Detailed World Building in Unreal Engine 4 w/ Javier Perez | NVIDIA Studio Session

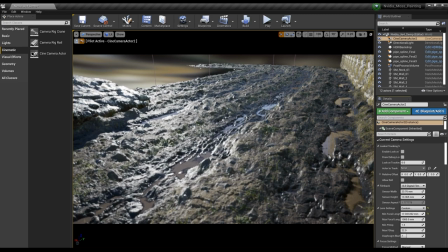want to be a slight zoomed in here maybe not so much cool
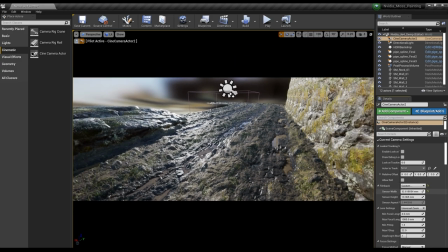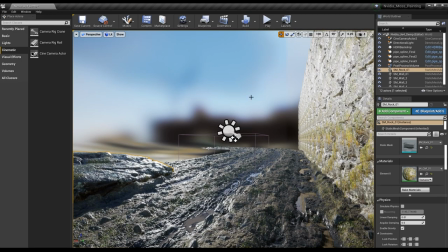i think that's pretty good so let's stop piloting this guy we can go ahead
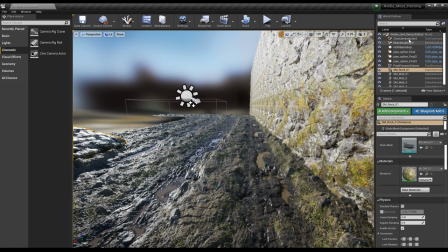and let's see select that camera here and now we
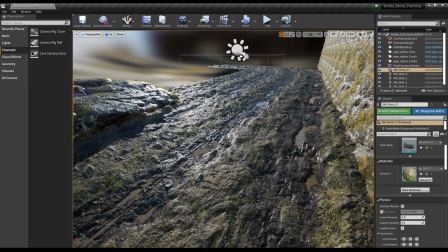can begin to move these rocks and duplicate them how we actually
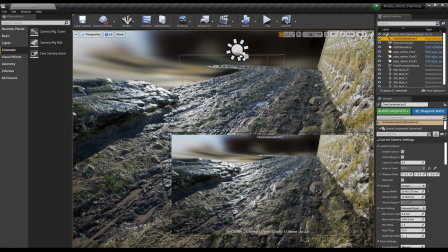sorry about that let me just click the camera and then we're gonna click this pin preview and
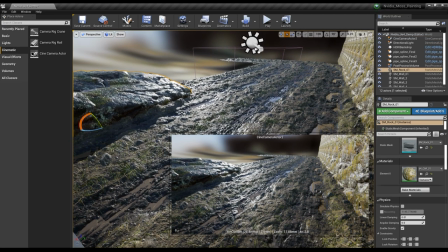then there we go so now let's go ahead and just move these guys willy-nilly to our liking here it's kind of interesting right there one
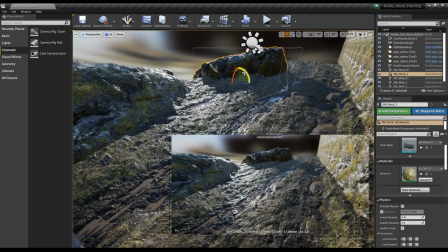thing that i did on our final version of this environment was i kind of wanted to
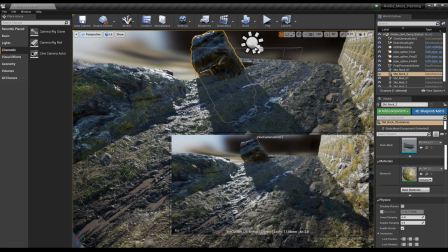have like some dynamic shape that's why we have that interesting looking almost like it's a tower or a
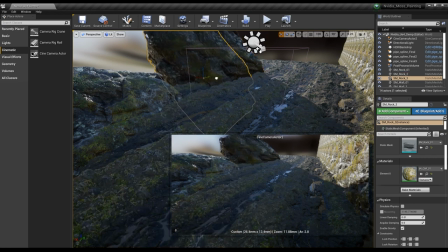cliff tower or something like that so i'm just going to try to replicate that a little bit here just gives the impression that there's like a rock another rock wall there or something like that so down
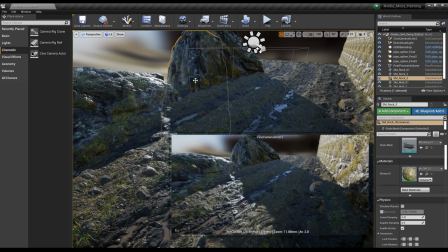slightly here cool there
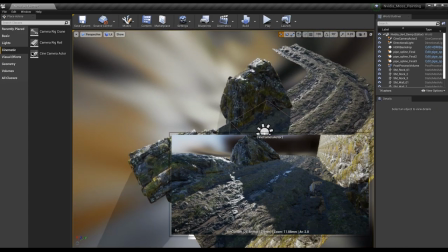we go okay let's go ahead and
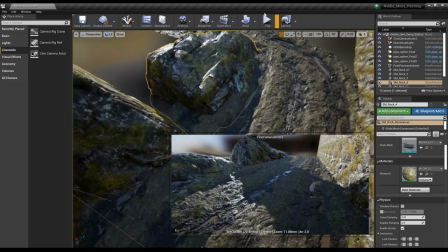okay I'm just holding alt and then dragging which is making a duplicate here okay
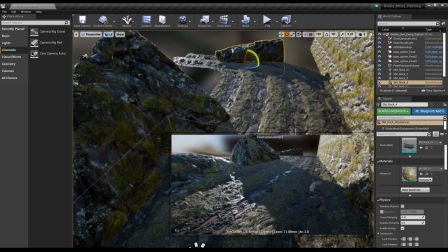always looking at this to see how this is reading etc etc trying to get some interesting shapes going on here interesting silhouettes cool
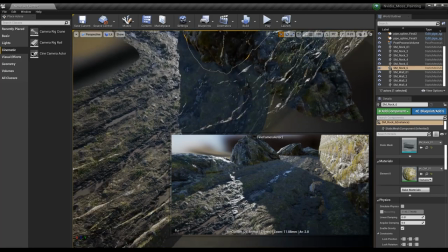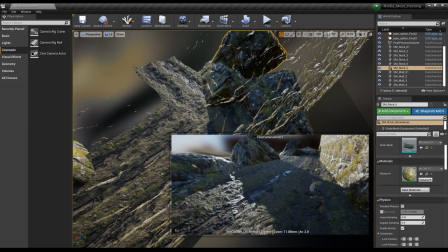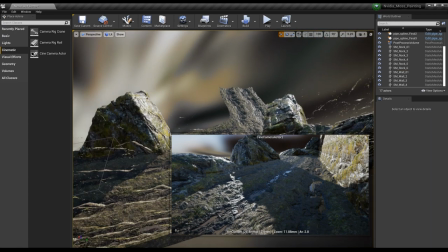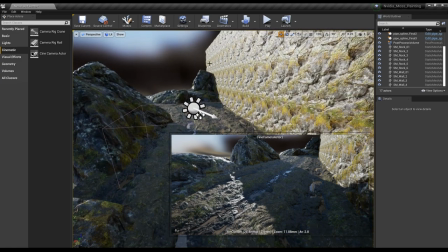kind of liking what's going on here let's go back into this flickering and see if we can
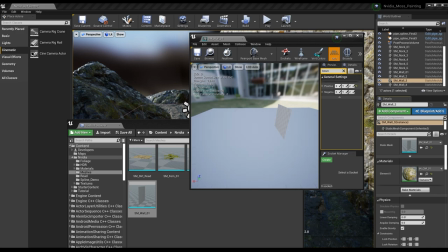mess with this a little bit more bounds yep set
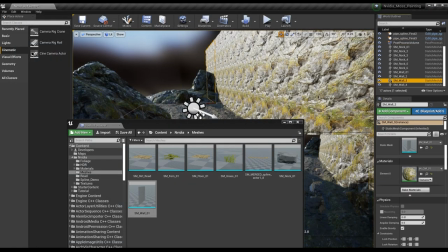this to four or something save great now we're not getting that Flickering, perfect.
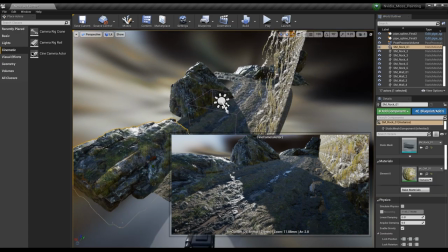Maybe we can scale this one slightly down.
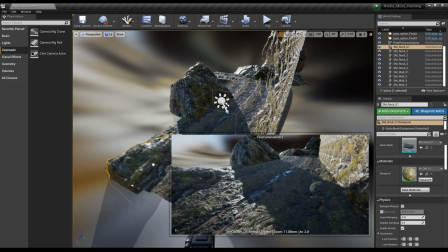We do wanna have that idea of large, medium, and small forms.
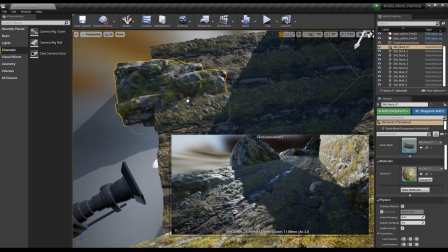So it's a good idea to scale some of these guys down and see what kind of results you're getting here.
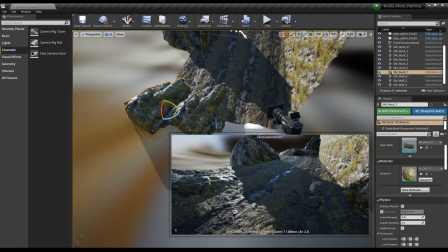Okay, so once I move this guy, we have that blank space here.
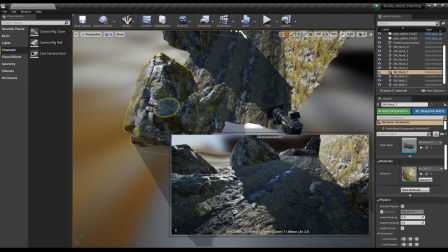one thing when creating this rock is you want to because we're just literally duplicating this mesh over and over you want to get something that's not too unique that way when you're duplicating it doesn't give the impression that you're just using the same rock over and over
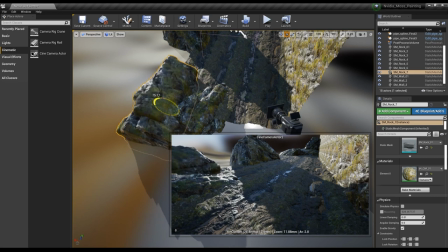what you can do is you can if you're having trouble with that you can just create a few different variations but
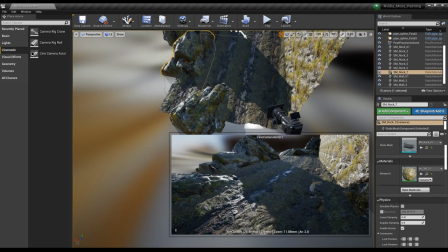for the time and purpose of the tutorial just keeping it just to one single rock you might have a small little gap here so you just want to take away any of that stuff